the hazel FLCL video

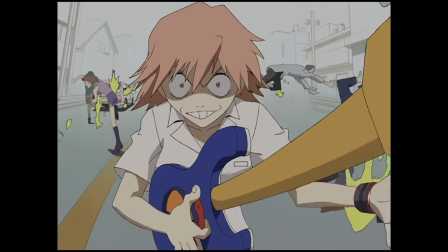Hilariously, he said that as he was building out her history,
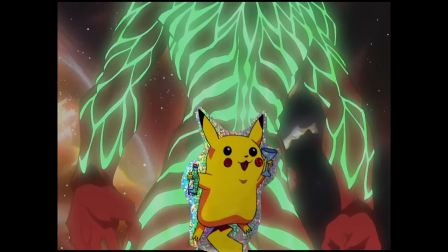the inclusion of Atomisk started to make the show come off too much like a standard boy-likes-girl-but-girl-already-likes-a-different-boy love triangle ordeal,
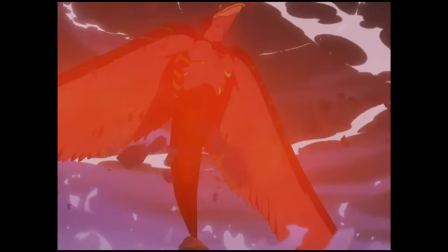so to get around this, Tsurumaki's solution was to make Atomask a gigantic, unknowable bird creature.
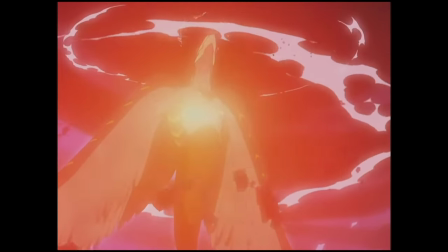King shit.
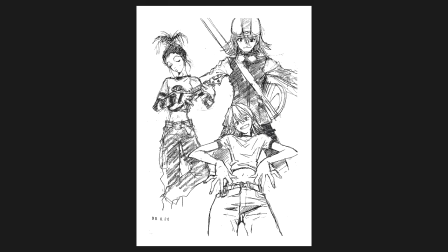Where Haruko's design is concerned, though, Tsadamoto actually feels like making Haruko cool wound up superseding his ability to imbue her with much sex appeal, which was supposed to be more at the forefront of her look, given her character.
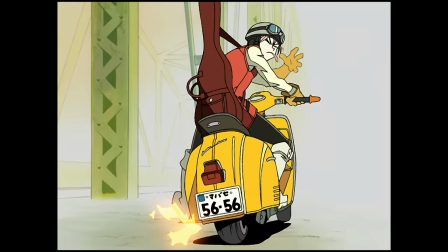Another happy accident, IMO, I think a big part of Haruko's appeal comes from the contrast in her appearance and behavior.
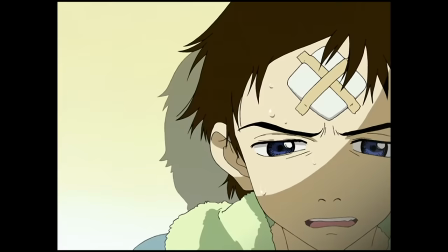Like, she's almost got a kind of quote-unquote masculine bravado about her that creates a fun gap.
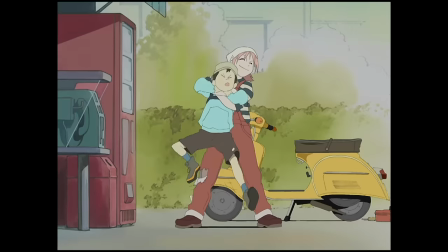And on that note, going back to the Ultimate Edition DVD booklet again, Saramaki talks about what he jokingly calls a potential bully girl boom arising from works like FLCL.
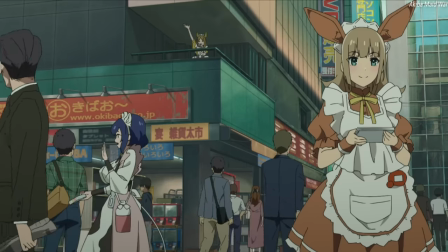He contrasts this to the then-recent maid boom.
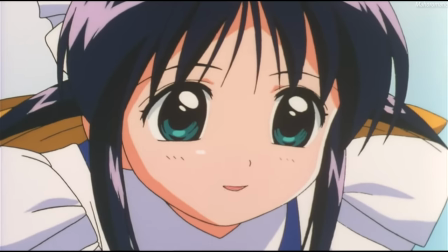In a maid-master relationship, you may think the maid is the object in that the master is the one commanding the maid,
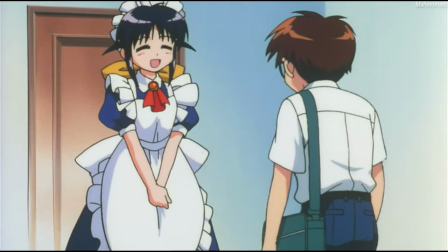but she's just as much the subject. It's precisely her service that acts as the primary, leading mode of conversation between the two.
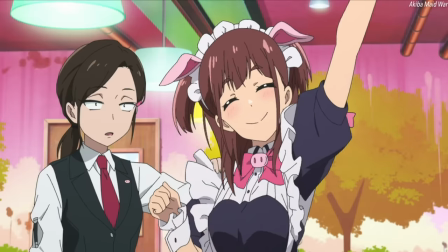In the same sense, and obviously we're speaking in the realm of fantasy or play with all this,
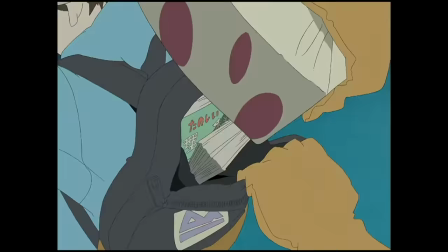it takes no action to be bullied, but it takes effort to bully someone.
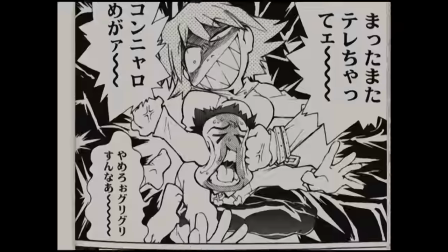Yet in the same sense, there's something in the bullied that's provoking the bullying,
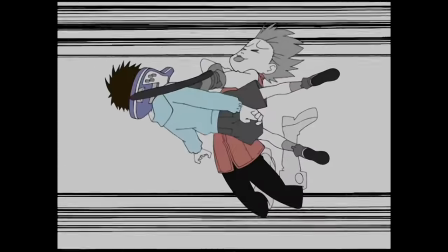so the subject and object aren't really so clear, and there's almost a sense that the other person feels strongly enough to bully you in the first place.
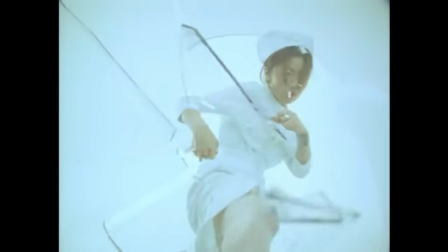He also says someone like Sheena Ringo is a prime example of the bully girl archetype in that she's got a strong and kind of aggressive energy about her. And like, look, some of you are probably thinking, what the fuck am I listening to right now? but think for a second.
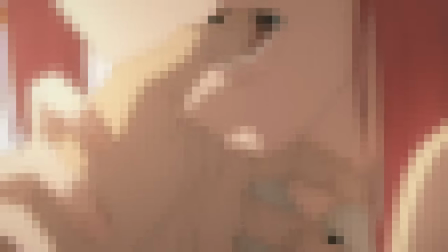Who is one of the current reigning god kings of manga right now?
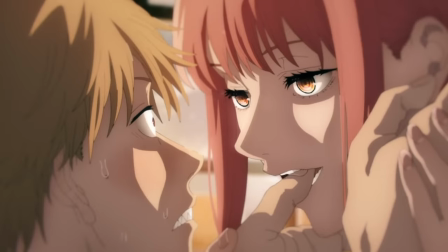Who has defined the modern dami-mami paradigm and forced everyone to get really good at drawing sexy women in suits?
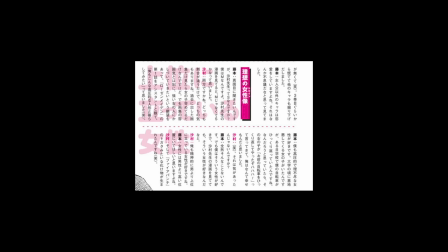If not a guy who admitted to having a core part of his personhood, awakened by a girl antagonizing his bicycle?
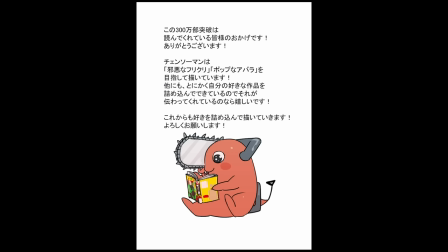A guy who called his own manga evil fulikuli, motherfucking Fujimoto fucking Tatsuki.
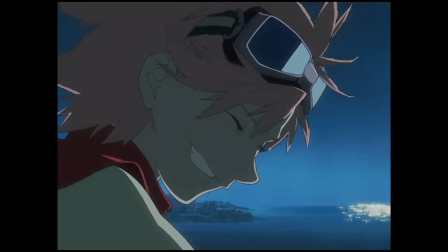I was barking like a fucking seal reading this shit, like actually cackling and shouting to my poor wife, yes, he gets it.
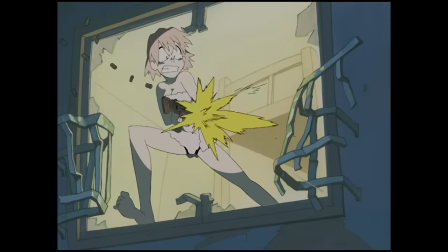Tsuramaki fucking gets it. But that isn't the only aspect of my taste fulikuli-shaped.
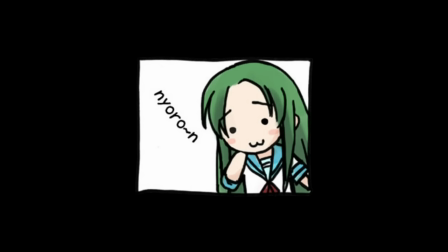God, what an awful segue.
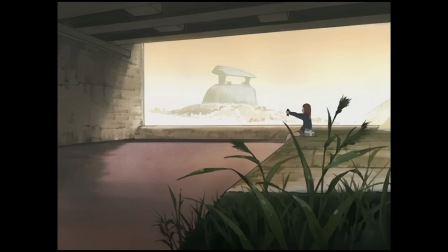Okay, look, growing up, I had always kind of felt like fulikuli was more influential to my taste in manga than my taste in anime,
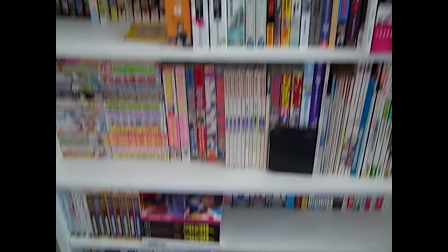or rather it's what set me on the path to be more of a manga head than an anime head for a long time.
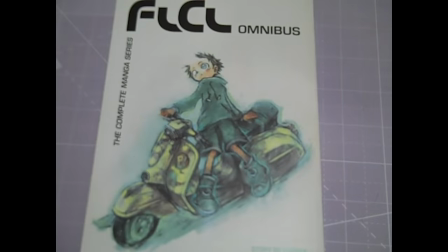Which is kind of funny considering I still haven't even read the damn manga despite being a fan of Ueda's art.
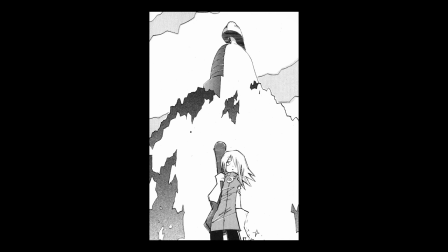I don't know, I guess it's nice to know they're still new to me FLCL to be had, same with the novelization.
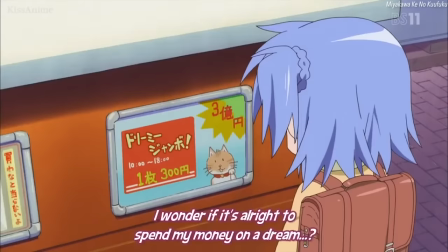And okay,
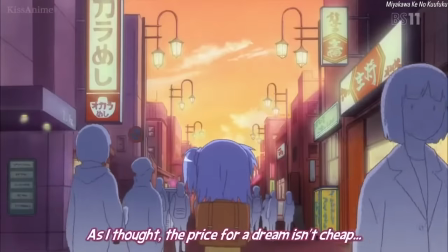what really made me more into manga is that my family was poor and you could get like 7 books for the price of one complete series DVD set,
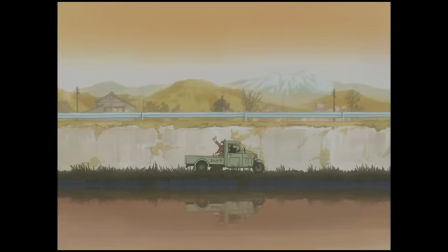But the emotional atmosphere FLCL introduced me to,
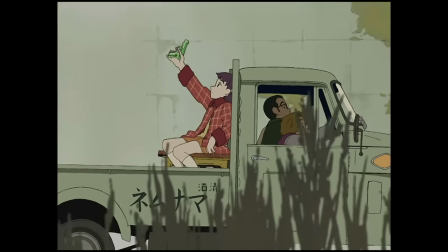of aimless youths reconciling the smallness of their problems in the face of a vast and endlessly complicated world,
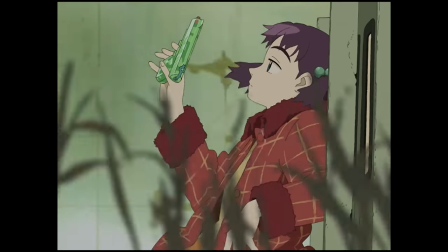is something I see much more in manga.
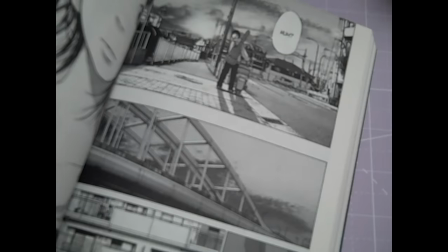Like, there's definitely a reason I, after reading it in freshman year of high school, considered Solanin my favorite manga,
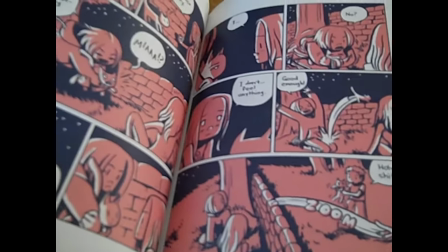or hell, why, at around the same time, I considered Lost at Sea my favorite graphic novel.
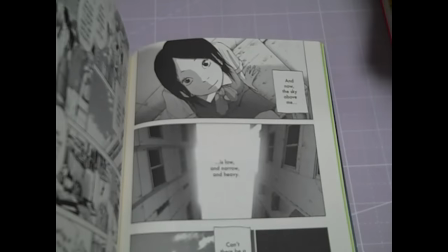Which is so funny, like, I was 14! What heroes I even able to connect to in these fucking mumble-comi?